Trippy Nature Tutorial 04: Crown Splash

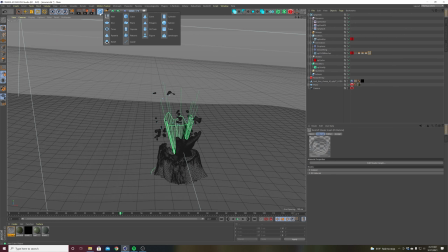[28:36]
So the way I did it was I put a null down right at the center of the scene,
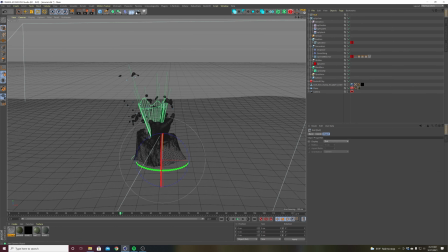[28:40]
which is where my stump is, and then I made a camera, and then I hit PSR to zero it out,
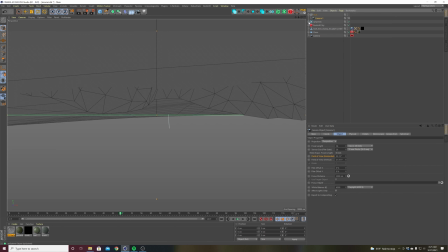[28:49]
and I made it a child of the null. Let's close this stuff. Let's call this cam. Okay, and then let's raise the Y axis of the camera null so that it comes up here.
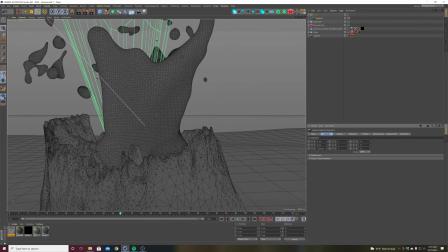[29:03]
And now we're like inside the water. So with my camera, if I just move it back in the Z, you'll see that we're kind of aligned with the stump.
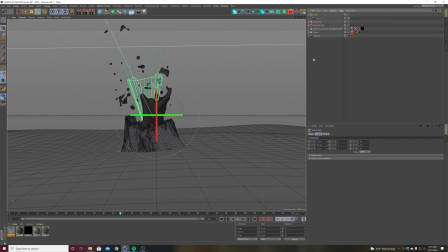[29:11]
So the reason I put it inside of a null is most of the animation is done with the null. So I can take the heading value and sort of swivel around my stump while still keeping it in the center of the frame. So what I did
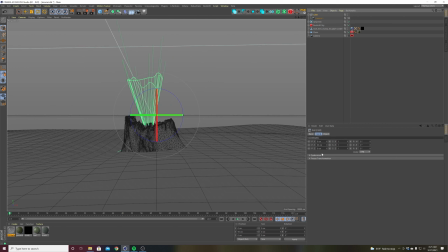[29:27]
was I animated the Y value of the camera like this.
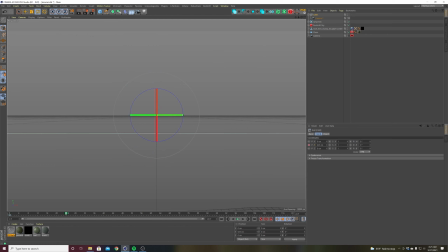[29:35]
So, and then down to 24, right when the explosion happens, I have it end like that. So let's see. Bam. Cool. Okay. And then I also
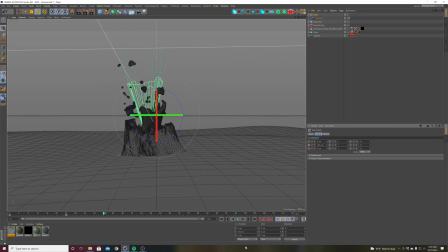[29:54]
explosion started, I have everything, I have this kind of rotate. So right around, maybe, I think I did it just a few frames before it actually lands. I keyframe my heading, and then go to the end of my scene, and go to like that. So,
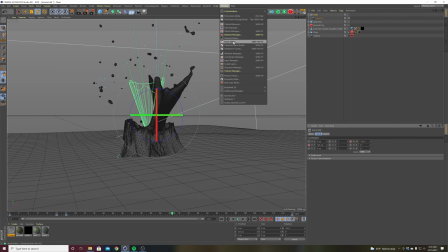[30:16]
something like that. Okay, now we gotta refine our curve, so open up the timeline F-curve editor here.
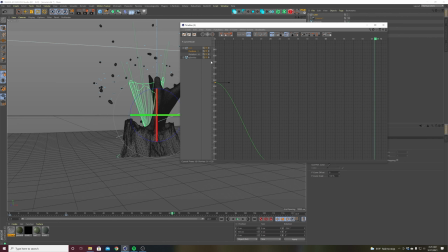[30:26]
And under camera, let's click on the Y first. So we're gonna refine the up and down.
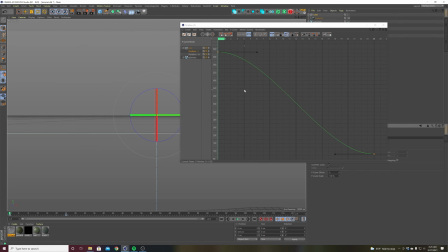[30:32]
So I wanted this to be like it's affecting, or like it's following a water droplet that's being affected by gravity. So it's going to start kind of slow and then come in really fast and land hard.
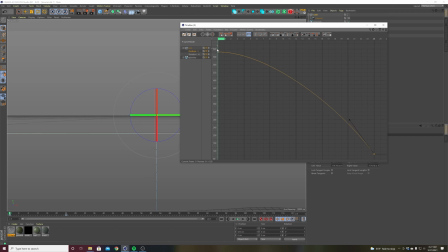[30:48]
So something like this. So it's gonna go slow here and then faster.
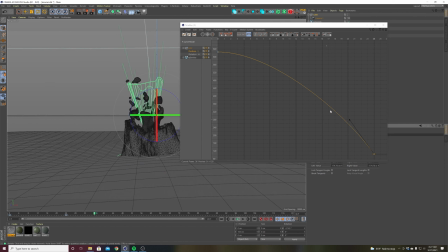[30:52]
So should be like, bam. And I might even make this a little more. Whap! So it really feels like the camera is just smacking down on the ground. It's almost like the movement of the camera is what's driving the explosion of the water.
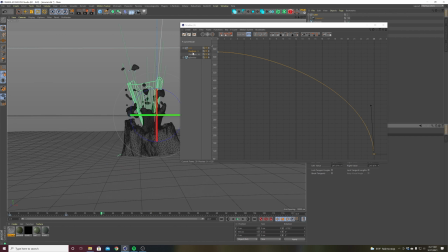[31:09]
Okay, cool. So, bang. And then let's make the, refine that little turning here. It's kind of happening a little slow. So maybe let's go, maybe let's have this start a little earlier.
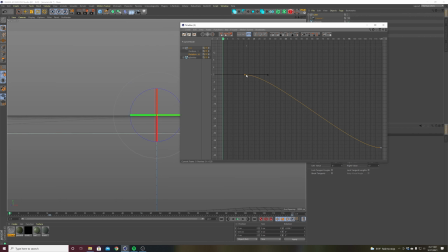[31:27]
Something like that feels a little better. You can refine this a little more, but that's basically all I did. I just kind of I parented my camera to a null.
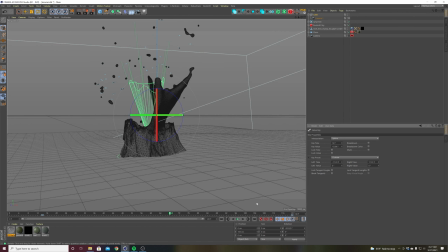[31:35]
And then if you wanted, you could, you know, you can have the camera, you can animate
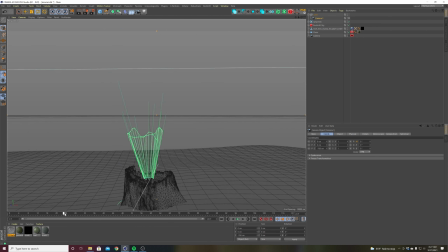[31:42]
the Z value of the camera. So right at 24 frames, take in the actual camera part, not the null.
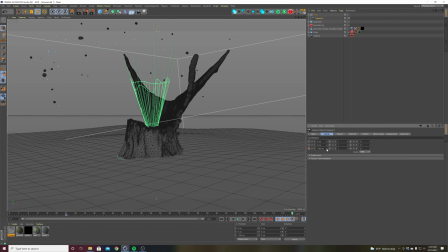[31:50]
Keyframe that your Z value, and then have it move backwards just a little bit also. So that it kind of reveals more of the scene as you rotate around it. That's basically all I did.
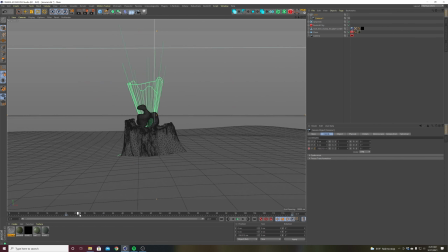[32:04]
Okay, and then for the water droplet, let's just kind of move to a spot where I can kind of see some stuff.
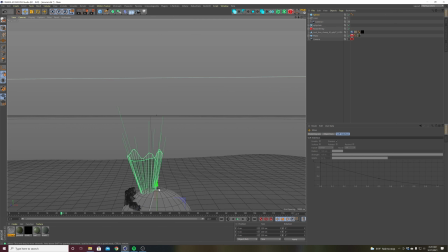[32:11]
Let's put a sphere in here. Let's move it up so that it's like right there.
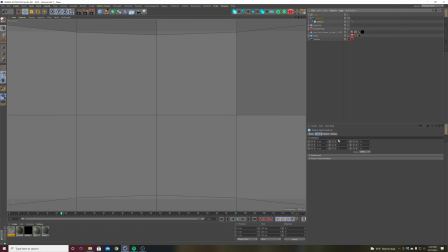[32:18]
And I want to actually parent it to my camera. And then I want to move it forward so it's not right in my face.
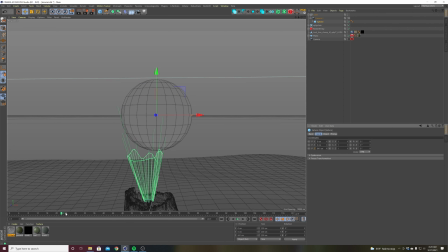[32:27]
So it's right there. So that way, when it's parented to the camera, it's actually going to follow the camera. So that's really, I didn't even really animate the water droplet. It's just a sphere parented to the camera. Now I made the sphere smaller, so let's make it like that.